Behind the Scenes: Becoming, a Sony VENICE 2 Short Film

I'm Oren Sofer. I'm a cinematographer.
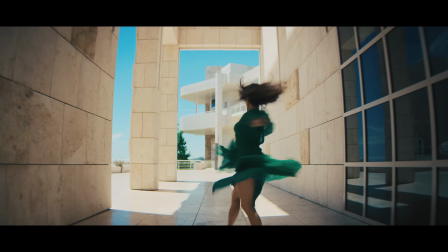Last year I co-DP'd the film The Creator and I DP'd the short piece Becoming, shot at the Getty Center and sponsored by Sony.
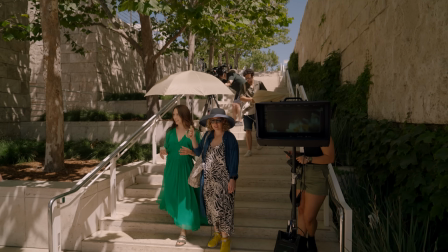The goal was to make a short film that not only highlighted the Sony Venice 2's image quality and performance of the camera,
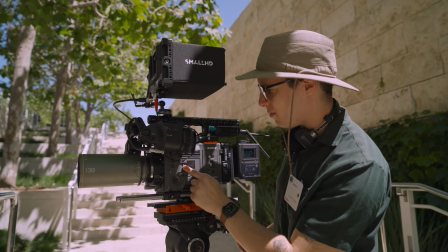but also to make a piece of art.
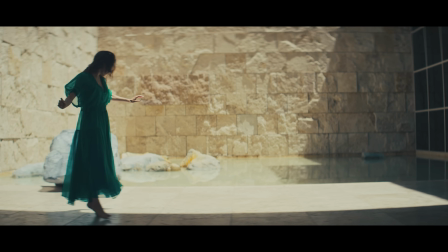We put two limitations on ourselves. One was natural light, exclusively, and the second one was the smallest crew absolutely possible.
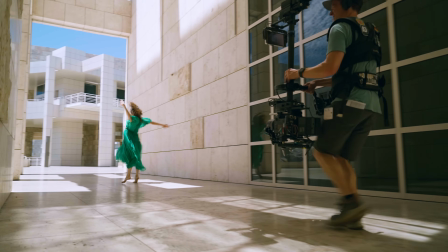It's impossible not to notice the kind of stark contrast created within the architecture of the Getty Center.
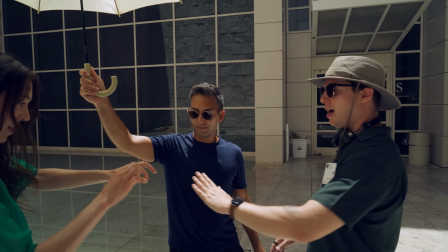Knowing that we weren't going to add any artificial light, you kind of have no choice but to embrace the natural.
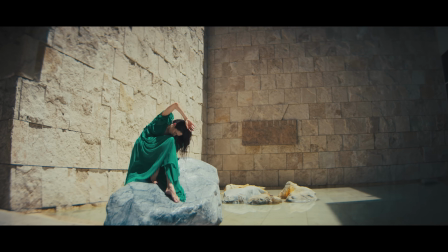There's sort of two approaches there, which is to try and hide from the hard light, shoot only in shadow or only in kind of shaded areas.
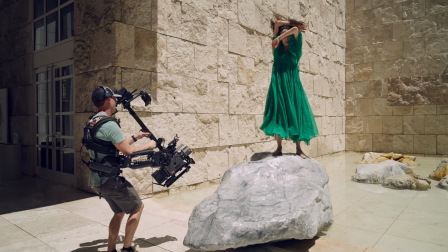I just find that kind of visually less interesting than, you know, the harsh contrast that you get with a hard-etched light just coming in from the shaft of light.
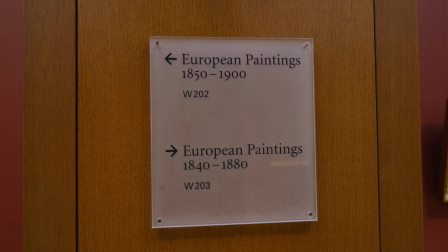We were also quite ambitious, I think, in our attempts to shoot out this whole location in one day and get as much variety as we could.
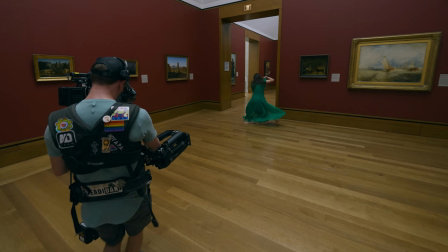Having the small footprint to move around and no lighting to kind of bog us down was a real key to kind of getting the project done in one day.
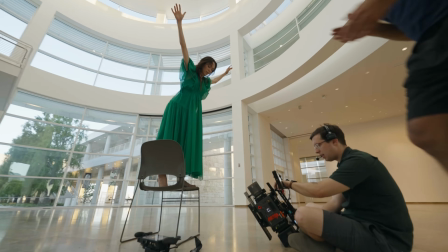The more time you have to actually shoot on set, the more options you get,
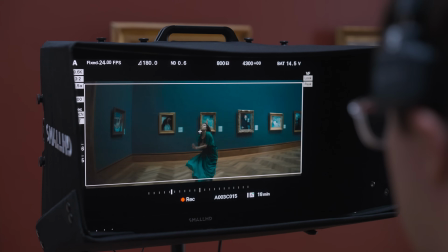the more opportunities you get to refine a move or a certain shot, shot, and the more variety we get in the final piece. To me, the Venice 2 is kind of the Swiss army knife of cameras.
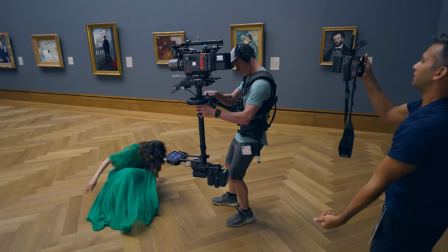In the piece, we shot a multitude of different camera configurations, including steadicam, handheld and traditional tripod shots,
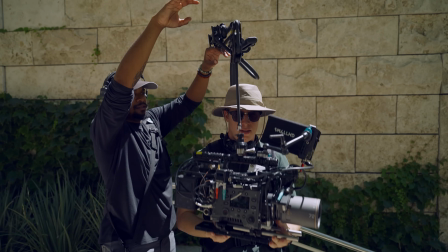and having a camera platform that can very easily switch between all three configurations
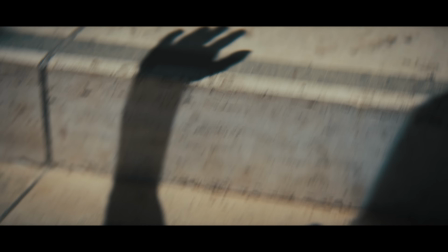was really key to streamlining our speed and efficiency during the day.
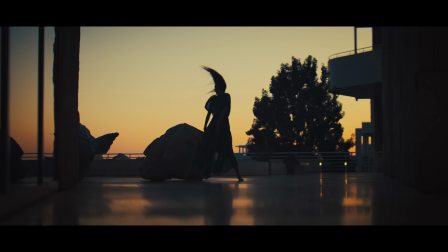We were also shooting high speed, and we were also shooting in low light at the end of the day.
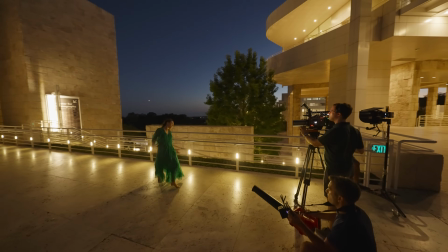All of those features inside one camera system ticks every box for what we needed for a shoot like this.
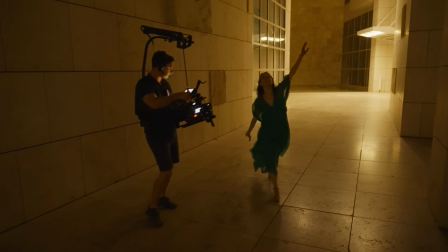Shooting on the Sony Venice 2 is the freest I've ever felt as a director.
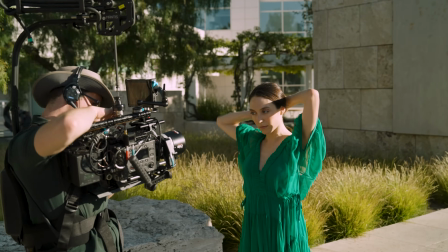We knew because of the breadth of the sensor that once we got into DI we could dial the image into where we wanted it to be.
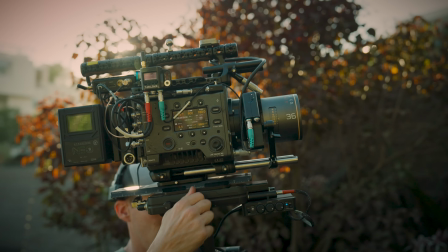So that gave us total freedom. The internal NDs are the key that unlocks the whole piece.
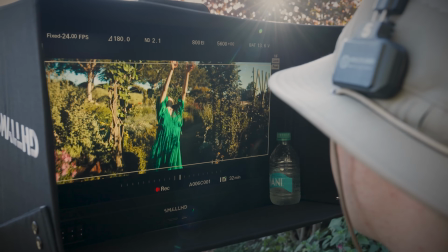You know, we're kind of shooting non-stop golden hour into dusk, into night without really slowing down.
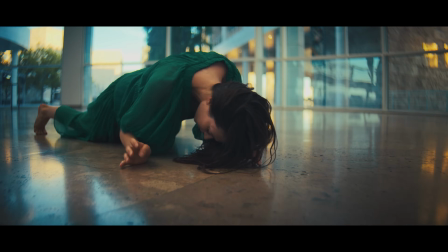Being able to kind of ride the ND as we go through the day is really really important and not having to deal with glass filters.
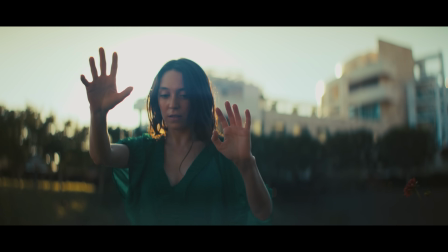We shot on really beautiful anamorphics and we wanted them to flare so why put a matte box on it to get in the way?
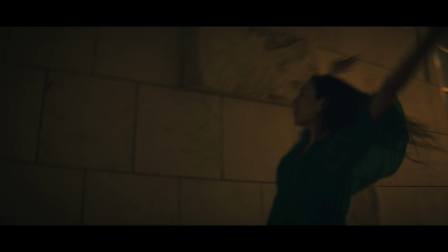We also then switched to the 3200 ISO base during our night sequences and seamlessly transitioned from our blue hour into night at the push of a button.
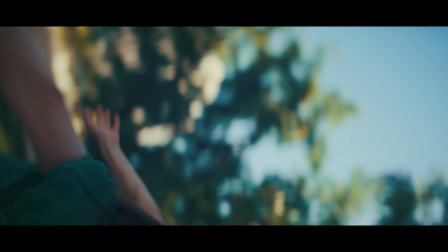Again having a camera platform that was able to just address all of these technical needs. internal NDs,
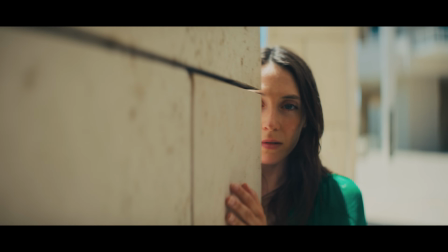shooting on different anamorphic formats as well as its low light capabilities and its color science without having to compromise on image quality that you expect from the highest-end cinema camera. The Venice 2 kind of has it all.